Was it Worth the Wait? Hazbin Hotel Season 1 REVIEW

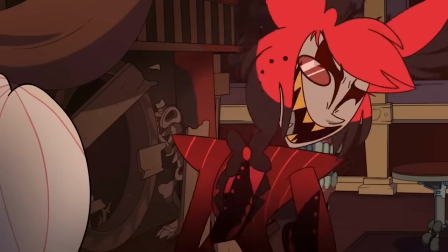[32:33]
So not only Viv herself, but all of her fans became hyper attached to these looks, and clearly got upset when things started to change.
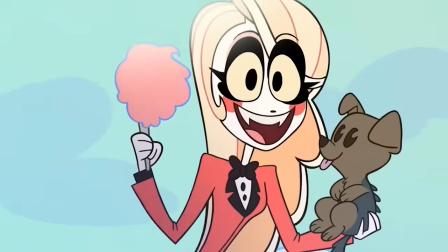[32:41]
Changing a character's design is pretty par for the course when designing a cartoon.
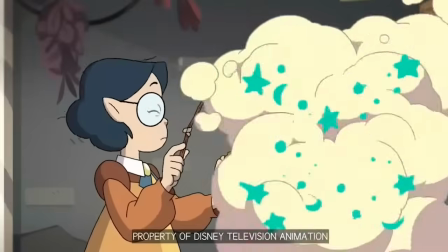[32:45]
It's actually one of my favorite things to look back at how much a design can change during the developmental process of a show's pre-production.
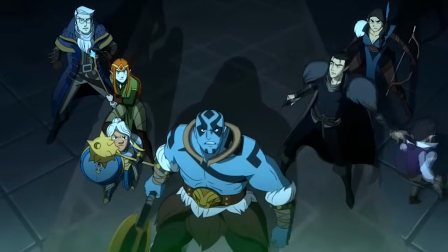[32:52]
Figuring out what colors read better best on screen, what helps pop against the environments, what's a bit more recognizable or easier to animate.
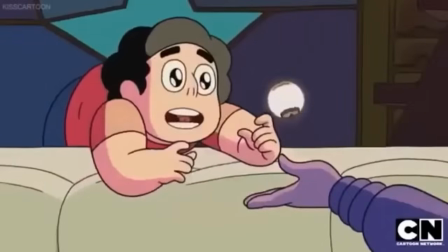[33:01]
Bringing up Steven Universe's pilot again, it's obvious how much these characters and even the art style for the show changed during its production.
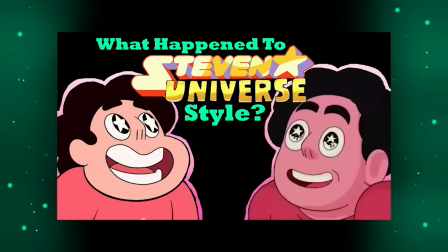[33:09]
I would have loved to see the show proper look like this. I've made a whole video talking about it, but that's just how production works.
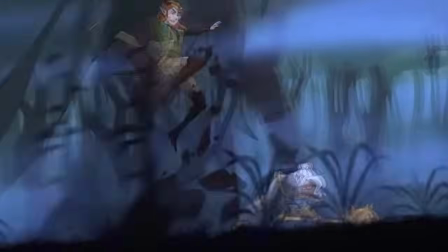[33:17]
That's how dealing with silhouettes and color schemes and animation works.
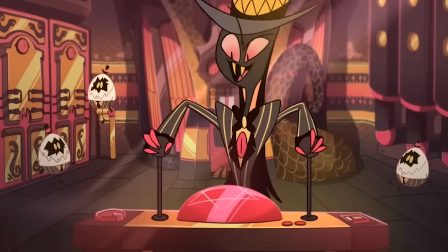[33:21]
But it got skipped over with Hazbin because the fans Hans and Viv were too married to these original ideas.
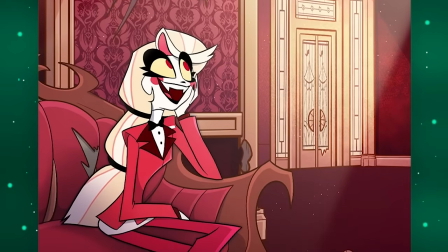[33:28]
When we first started to see images revealing the characters' redesigns for the show proper, the internet threw a fit over it.
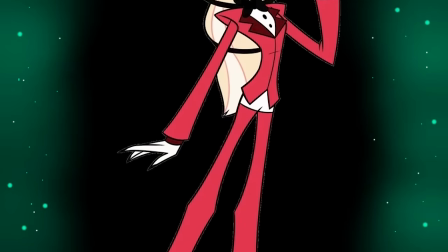[33:35]
Charlie was the first character we saw, and she is one of the few who has the most obvious changes to her outfit.
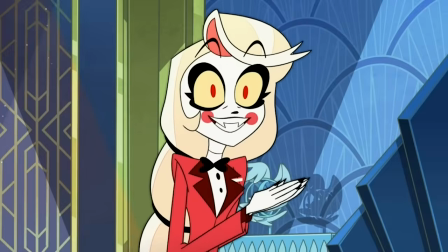[33:41]
Personally, I think Charlie is one of the best designed characters here.
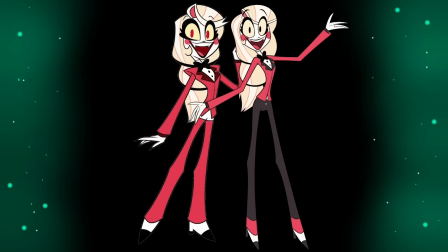[33:45]
I also really like the pilot's design, but the full pantsuit type of style and her tied back hair helps to represent her sort of high-strung,
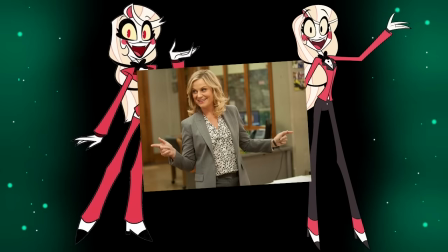[33:53]
go-get-em, Leslie Knope from Parks and Rec style personality she has.
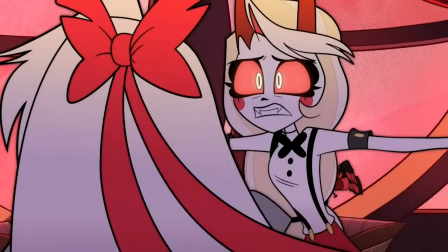[33:57]
Also, with her hair tied up, it's a lot more noticeable when she goes full demon mode, because it's easier to notice her hair starting to billow around.
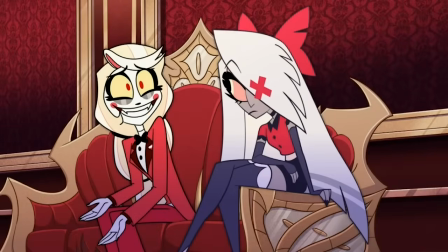[34:06]
This was a super minor change, but there was a very vocal crowd who hated the fact this design was changed at all.
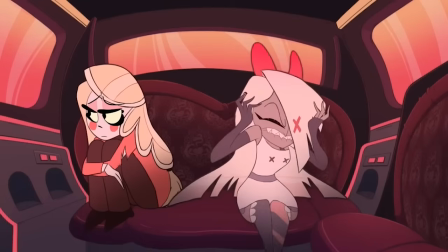[34:14]
Vaggie even more so, because her changes are a lot more different. Personally, I think this is a huge improvement.
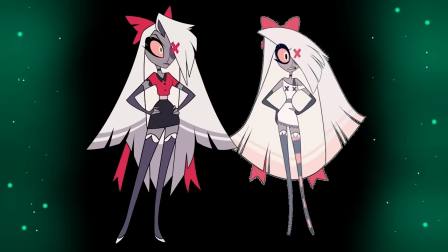[34:21]
Her haircut reads much more like moth wings now.
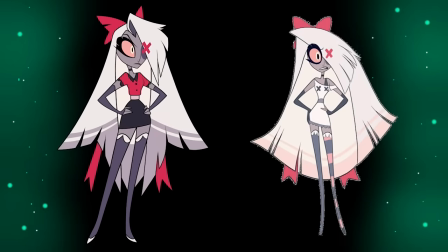[34:24]
Incorporating reds and blacks into her design really helped to make her match Charlie and the rest of the team more.
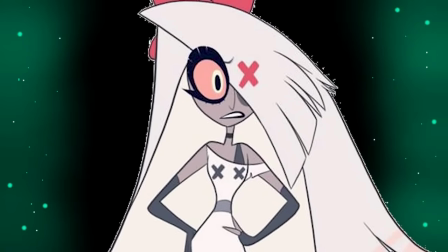[34:30]
We got rid of the stupid X boobs, so goofy looking.
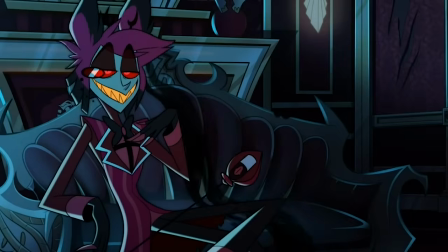[34:35]
But people were upset. Hell, I distinctly remember people throwing a huge fit when Alistair got redesigned.
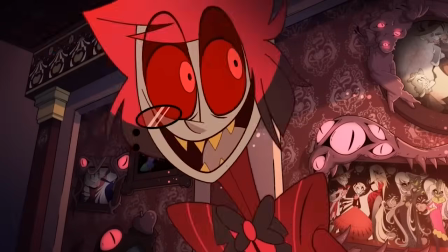[34:42]
How did he get redesigned? Oh, well, if you look closely, the collar on his jacket is white now instead of black.
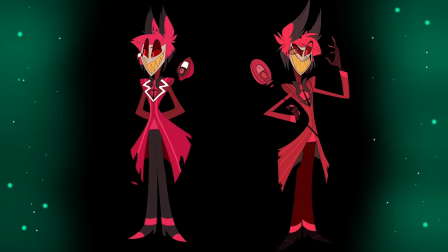[34:49]
I know. How could they change him so much?
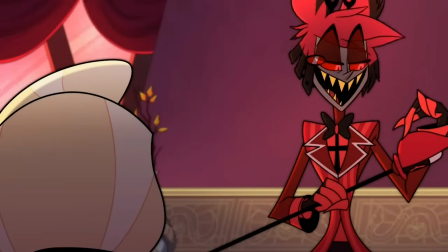[34:54]
It's like he's a total stranger now. While we're on Alistair, let's talk about something else I don't like about the style of the show.
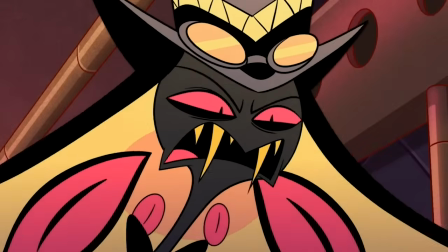[35:01]
All of the suits. Everyone wears a suit and bow tie.
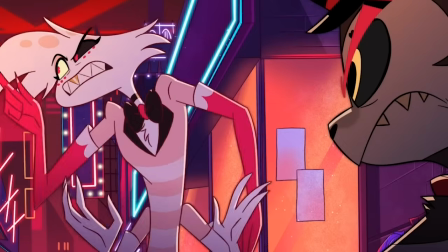[35:05]
Alistair, Serpentius, Angel Dust, Charlie, Vox, Lucifer.
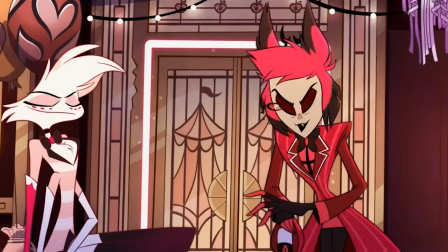[35:10]
It's super boring to me.
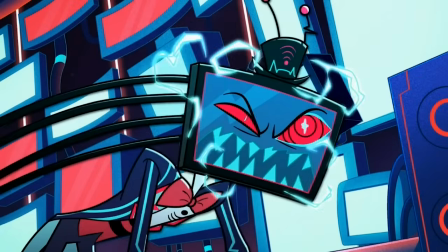[35:13]
They all feel so samey, and it screams of either laziness or a lack of creativity.
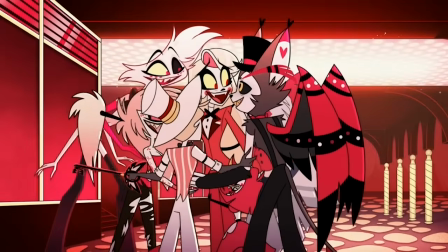[35:20]
I've heard Viv came up with the designs when she was in middle school, and you can tell.
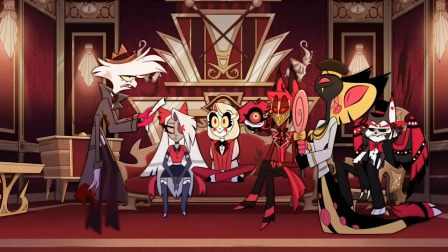[35:25]
When I was in middle school, I also drew everyone wearing the same outfit over and over again.
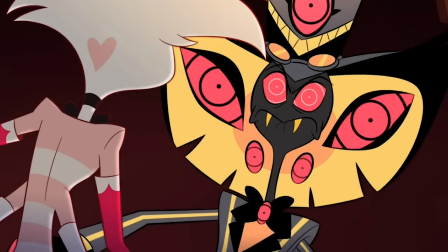[35:31]
That's why there's so many bips and bops and stripes and spots and stuff.
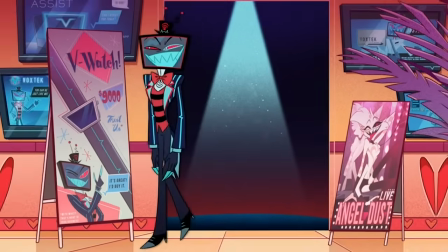[35:35]
Because in an attempt to convince yourself you're not drawing the same outfit a million times,
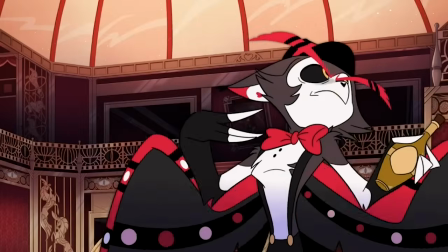[35:40]
you've added a ton of extra things to make it feel like their designs are different at a glance.
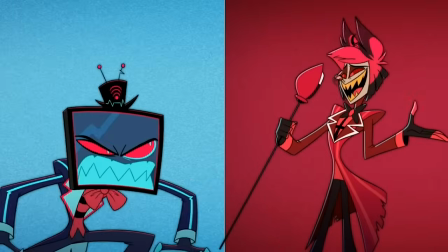[35:45]
For Alistair and Vox, I get it. They're supposed to be equals and opposites for each other.
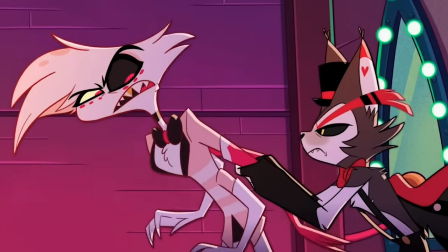[35:50]
But all these other characters, come on. Everything else about these characters are so wild and creative.
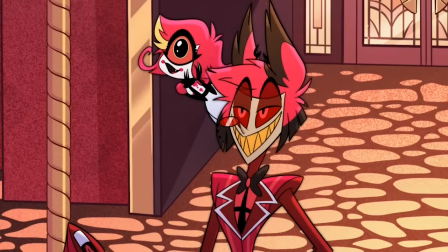[35:57]
Why are their outfits so boring by comparison? Also, with Alistair, I just cannot see his horns most of the time.
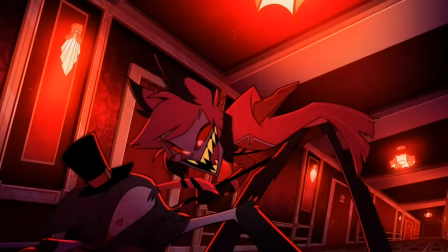[36:05]
They are too dark, regularly getting lost in his own hair or in the background.
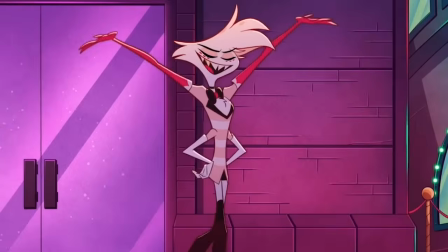[36:11]
Another thing I've noticed about this is the sameness of body types and face shapes.
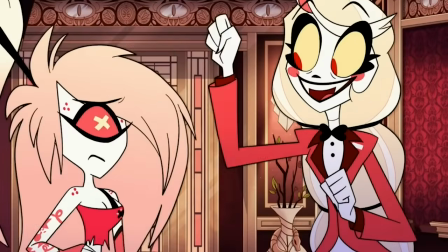[36:16]
Almost every character is a super skinny stick figure. I mentioned silhouettes before with Steven Universe.
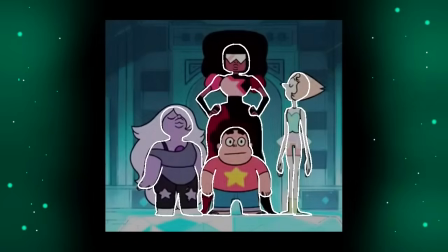[36:22]
If I draw the crystal gems without any of their features, you'd still probably be able to guess which character is which.
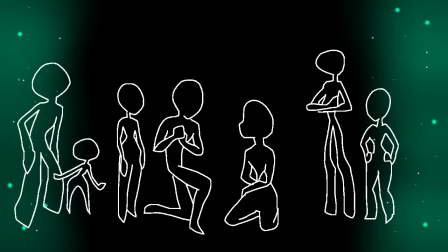[36:30]
If I did that with Hazbin Hotel, there'd be no way. Except for Nifty, because she's so short.
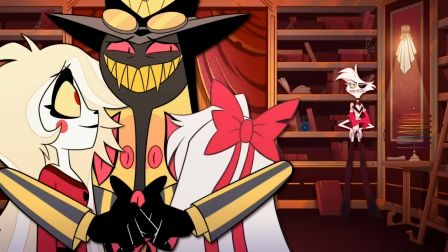[36:35]
It makes it feel like your characters have no identity or individuality from each other in the world of shape language.
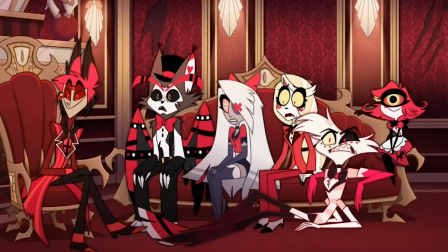[36:42]
Then there's their faces.
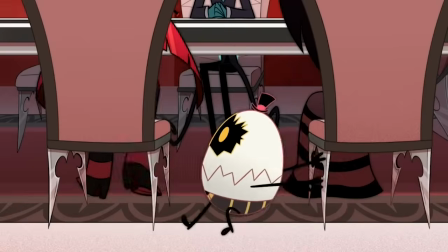[36:44]
So there's a moment when an egg boy sneaks into the Overlord's meeting and he sees this lady, Rosie, and she smiles at him, and it scares him.
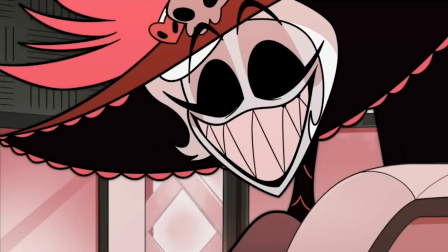[36:52]
But what was it that scared him? She doesn't look threatening or like she's mad or anything.
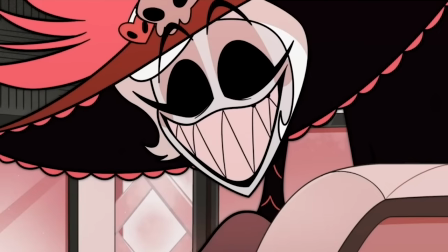[36:58]
She just smiled. So I'm left to assume he was scared by her large, sharp teeth.
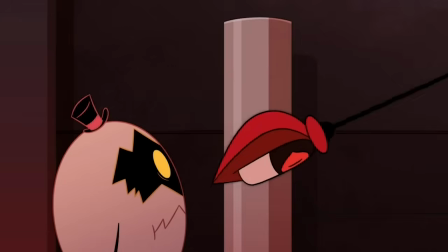[37:03]
But it makes no sense because Alistair also has the same large smile and sharp teeth.
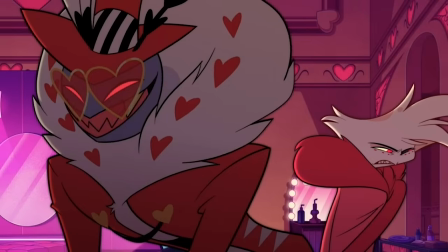[37:10]
And so does Serpentius, and Angel Dust, and Vox, and Valentino, and Nifty, and Husk, and Katie Killjoy, and a ton of other characters.
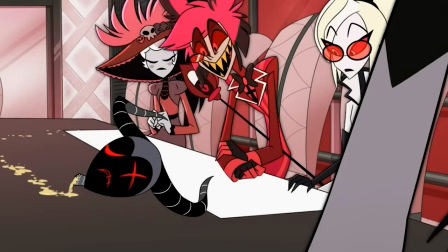[37:18]
It makes no sense why he would be scared by Rosie's smile here, when seemingly 80% of Hell all have the same exact smile.
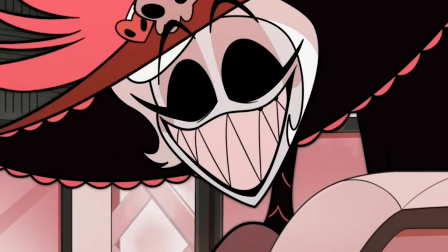[37:27]
Fuck, if anything, she looks more pleasant than most other characters.
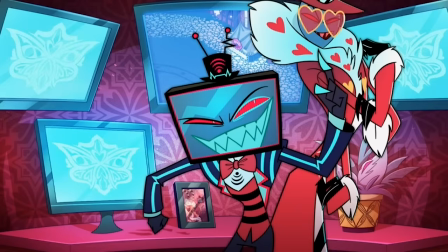[37:32]
She didn't even do that thing where her eyes are angry, but she's smiling. I think that expression is so goofy looking, and Hazbin does it nonstop.
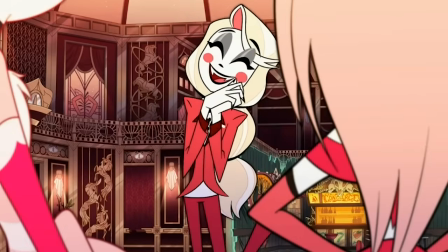[37:40]
So I see why people do like it, and I do like a good amount of the designs a lot.
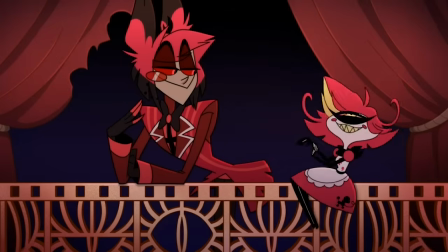[37:46]
Nifty is top tier with her colors and style. She has a great silhouette.
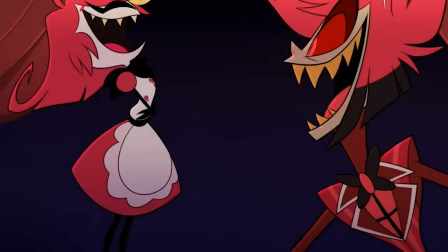[37:51]
Basically, every single complaint I've had, Nifty succeeds with flying colors.
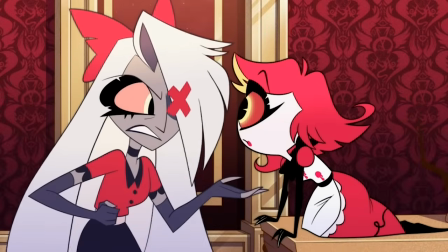[37:57]
Enough spots and accents to make her stand out, but she never feels like she's too much.
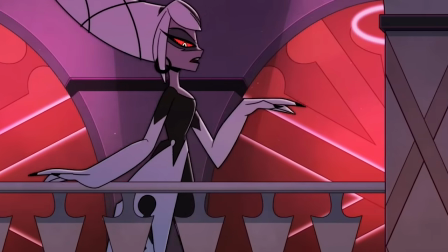[38:02]
Carmilla is also really great. great, her shape language is perfect, and her accessories are unique to her and really memorable.
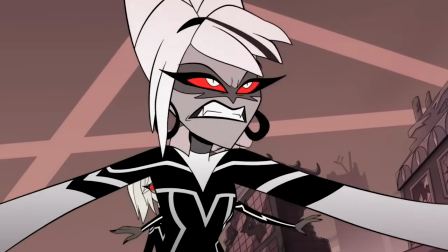[38:09]
I went back to look at her in the pilot, and this design is a huge improvement.
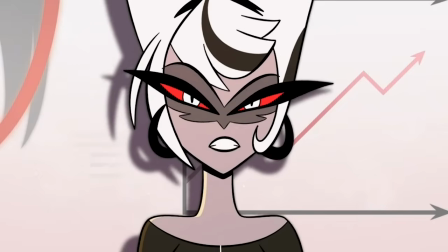[38:14]
I liked the extra long fingers the pilot style had, but the hair being styled up like huge horns is such a great design element.
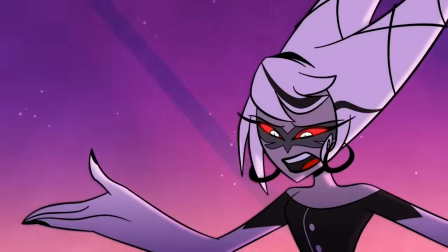[38:23]
Honestly, I really hated it when she put her hair down to fight Vaggy, because when it's up like horns, it's just so much more noticeable and cool.
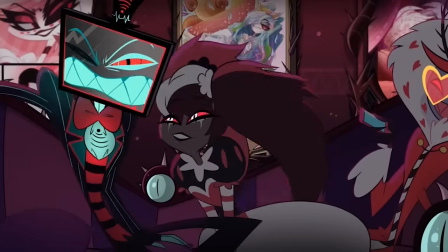[38:30]
Speaking of being really different from their pilot looks, Velvet used to look awful.
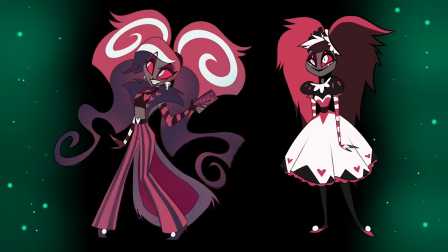[38:36]
Ugh, the frizzy pigtails, the huge puffy shoulders. Let's not kid ourselves.
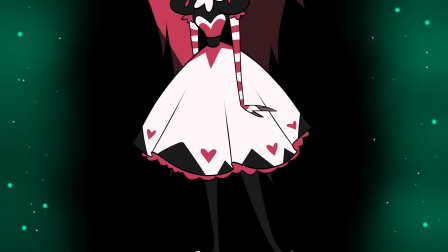[38:41]
This? Fucking hideous. Like baby's first attempt at doing a grimdark spin on Alice in Wonderland.
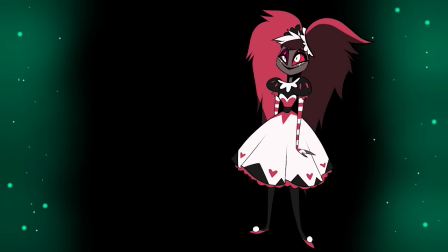[38:48]
Hell, I've read a manga called Alice in Murderland,
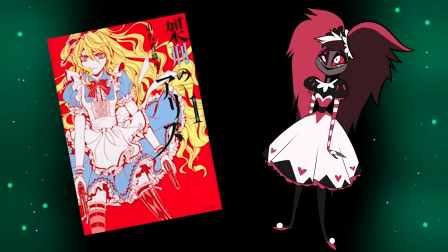[38:52]
and this design wishes it could be that level of middle school edge.
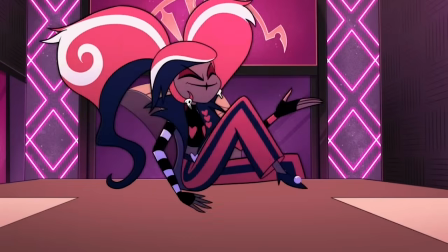[38:57]
Her new design reads so much better.
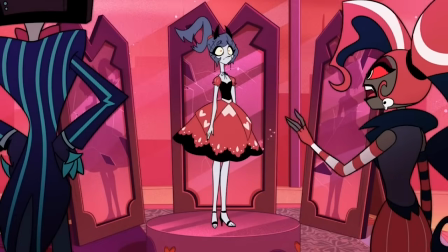[39:00]
Especially since her gimmick is fashion, I'd expect the fashionista to not look like she's wearing a cheap spirit Halloween costume.
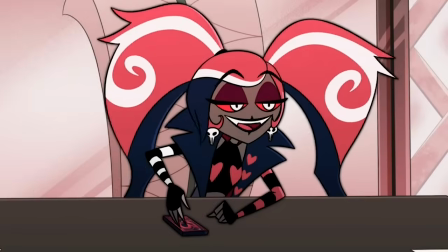[39:09]
The pink with the white swirl is really nice and reads really well no matter what style her hair is currently in.
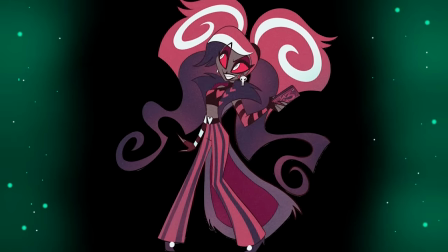[39:16]
And the pinstripe style pants does a great job to bring your eye back around to the important part, her face.
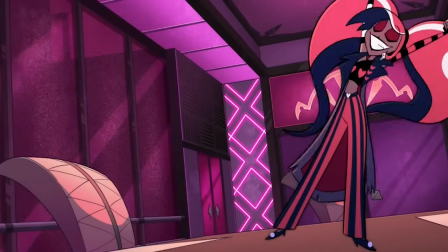[39:23]
Unless it's an intentional element for the character, the design should always help bring your eye to the character's face.
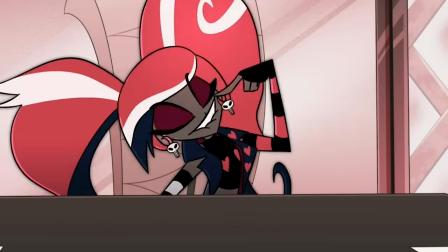[39:29]
That's where their personality exists. That's where we see them emote. That's what helps make them feel like more than just a drawing, but like a real person.
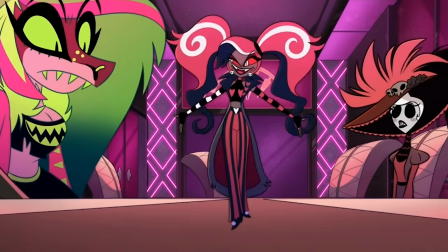[39:38]
And all of Velvet's look do a great job directing your eye back to her face where it belongs.
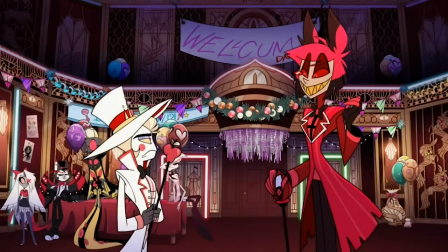[39:44]
Busy designs like Alistair, where we have a million tiny stripes and things going a bunch of different directions,
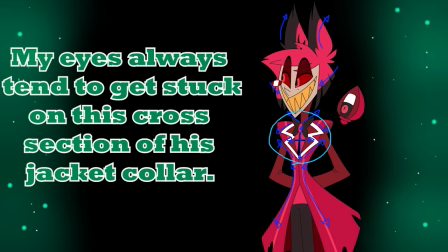[39:50]
regularly draw my eye away from his face. Long story short, there are really great designs.
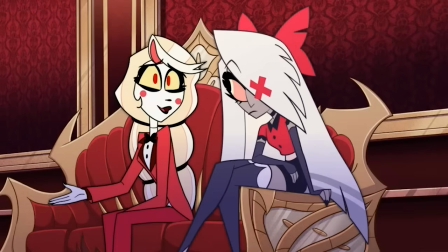[39:56]
Nifty, Carmilla, Velvet, I mentioned Vaggy and Charlie already too, but overall,
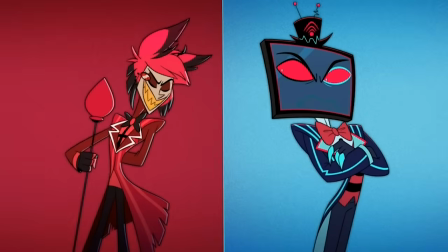[40:02]
I think it's a bit too overambitious with its colors and accessories, but not ambitious enough with its actual clothing styles and silhouettes,
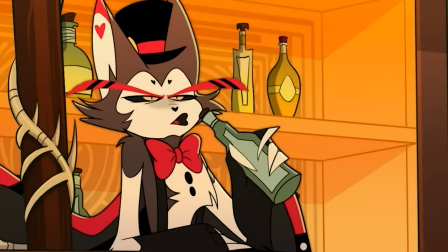[40:10]
especially its male characters for some reason.
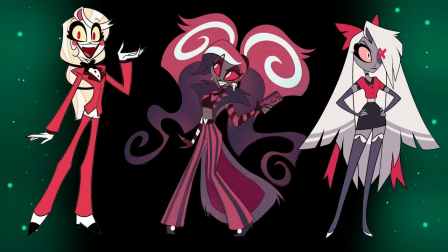[40:13]
Like, did you notice all of the girls got really drastic changes to their designs, but the boys stayed almost exactly the same?
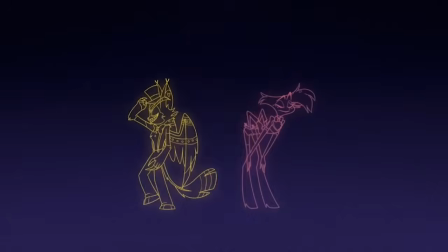[40:21]
I bet it's because the show is like tailor-made to pump out Tumblr sexy men designs.
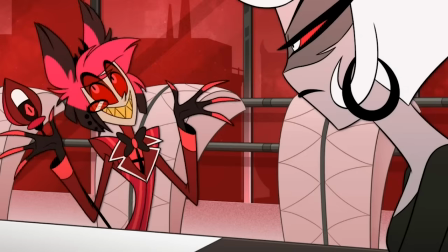[40:27]
Yeah, you might like Alistair, but how does it feel knowing he'll never be as good as sans Undertale?
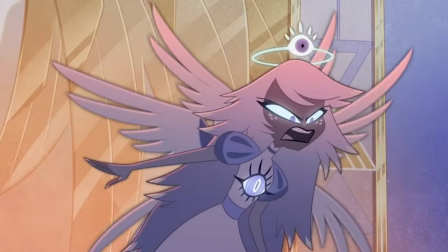[40:34] Fucking dick.
It's time to play the music! There are two songs per episode, which is very ambitious.
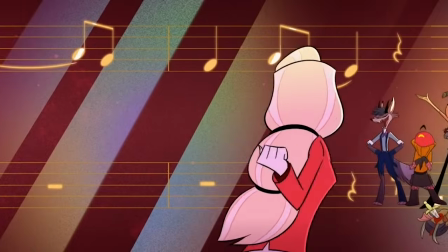[40:41]
Regardless of my opinions of the songs, or even the rest of the show,
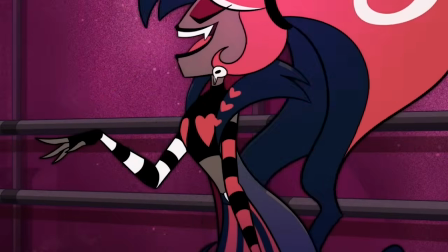[40:45]
I do have to give props to the team for putting together a full 16-track set list for this season.